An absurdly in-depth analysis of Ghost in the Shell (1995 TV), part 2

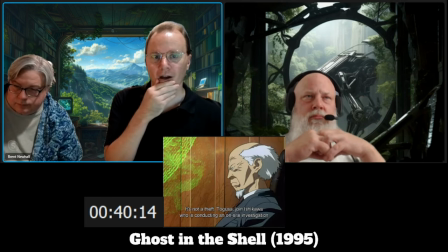759s
We're not hearing its heart, so what are we hearing? True. Notice how quickly Aramaki has recognized what the real problem here is. the fact that
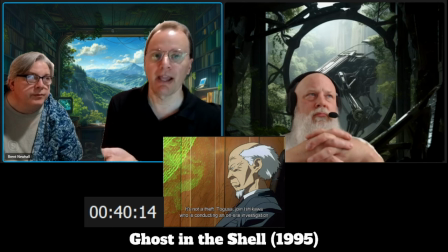774s
somebody hacked in and got this body made and took it is much less important than the fact that there is a ghost operating in a blank body. Right. You know, we've got to get to the bottom of that first. If that's possible, that's a much huger deal.
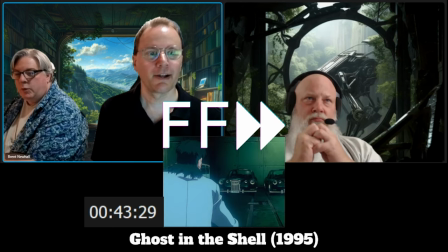792s
That's a big problem. That's an issue. Are there two cars? Two identical cars.
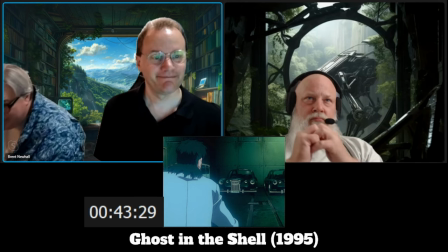798s
Yep. Mm-hmm.
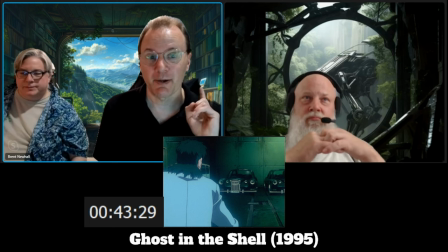802s
and presumably old models so not with all the highest tech stuff in it necessarily
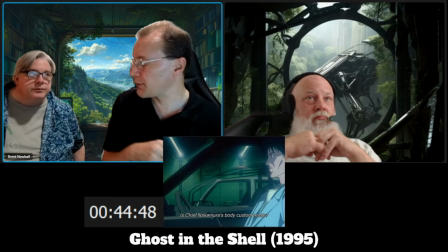810s
note here how tokusa has this whole conversation back and forth as they're having the conversation he pulls his gun
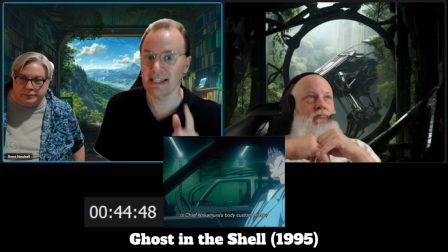816s
like he knows the implications of what this is he doesn't have to wait for the major to tell him
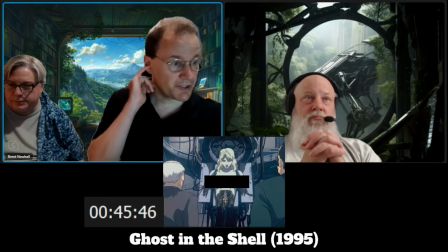822s
he's ready to go immediately yeah a few things to note here a presumably they are giving over the body to section six.
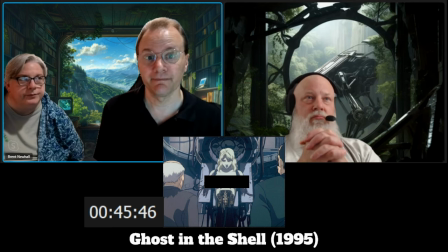831s
Two, they've already disassembled half of it. Yeah. They've had legs before.
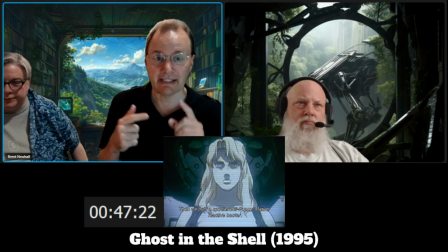836s
So notice how this scene is doing two things at once. It's giving us backstory, which let's be honest is a little bit blah blah blah.
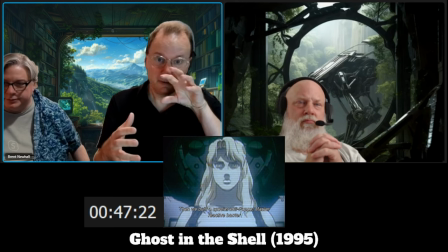845s
But it's also showing the major zoning in on this body
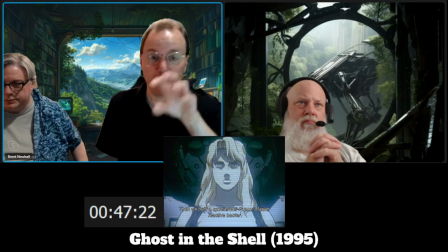852s
and how focused she is on the threat of this individual.
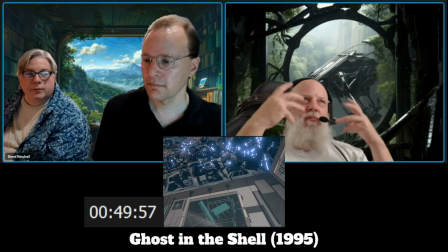859s
When he looks up the living, breathing entity from the Sea of Information,
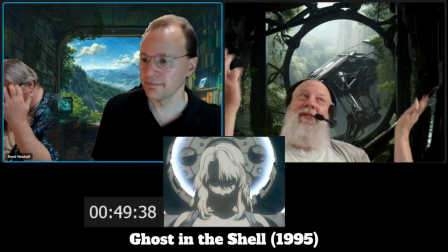863s
the halo that is around him,
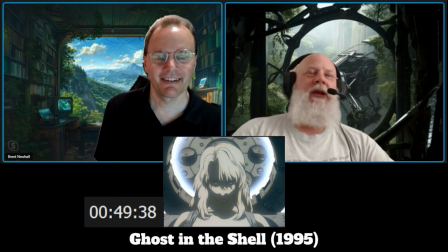869s
or her, given the circumstances, feels very goddish kind of creation kind of thing.
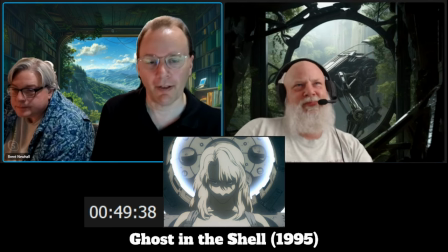880s
Great call-out. You're absolutely right.
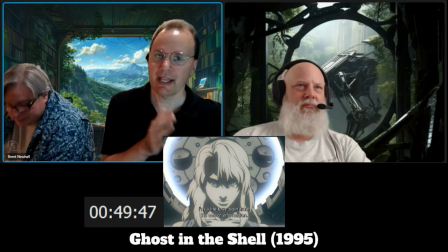882s
To that point, I do want to call out something just to take a side path into computer science.
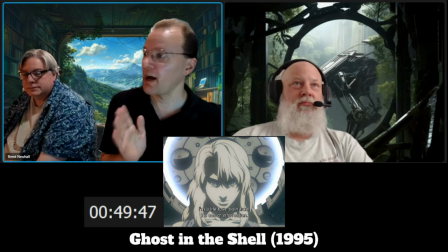891s
This is not how brains work.
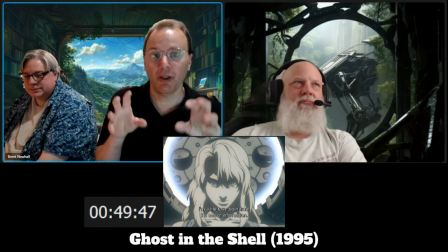896s
Brains are, have highly specialized parts of them that handle each individual part of things.
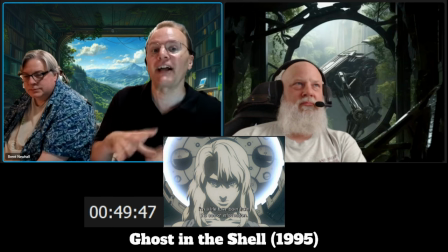903s
When you throw a bunch of information into something, it does not naturally organize into the different pieces of the brain to make it work.
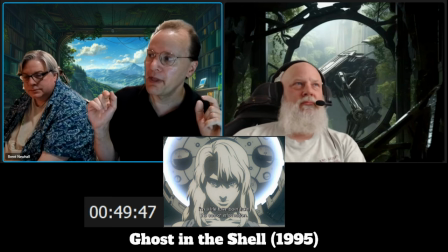911s
So the idea that information can spontaneously create something that we would recognize as a brain,
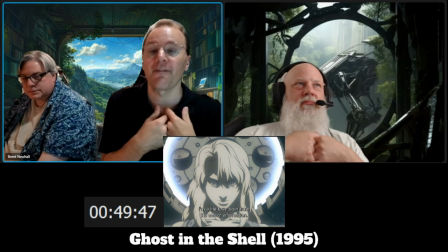920s
not really feasible, right? It's just not the way biology works.
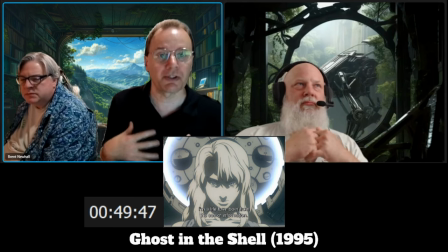926s
It's like saying, because we're all molecules, I'm going to throw a bunch of molecules at a screen until a human shows up.
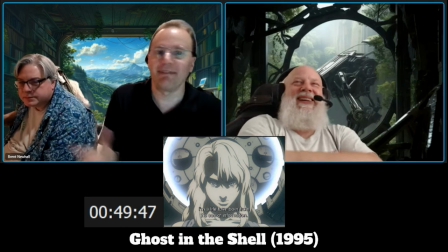935s
It's just not how that works.
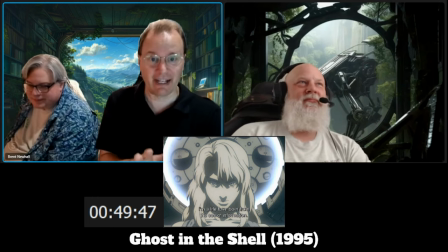938s
but as a sci-fi premise fascinating really cool to think about
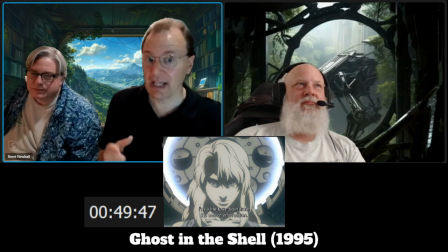947s
especially in a science fiction future in which literal brains are being transferred on the internet so that is another factor
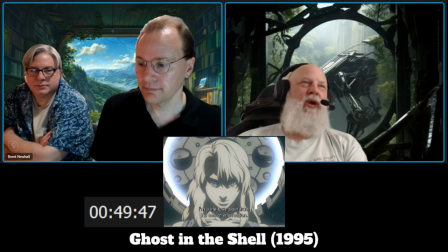956s
I think obviously the sea reference is primordial primordial sea not to bring tension into things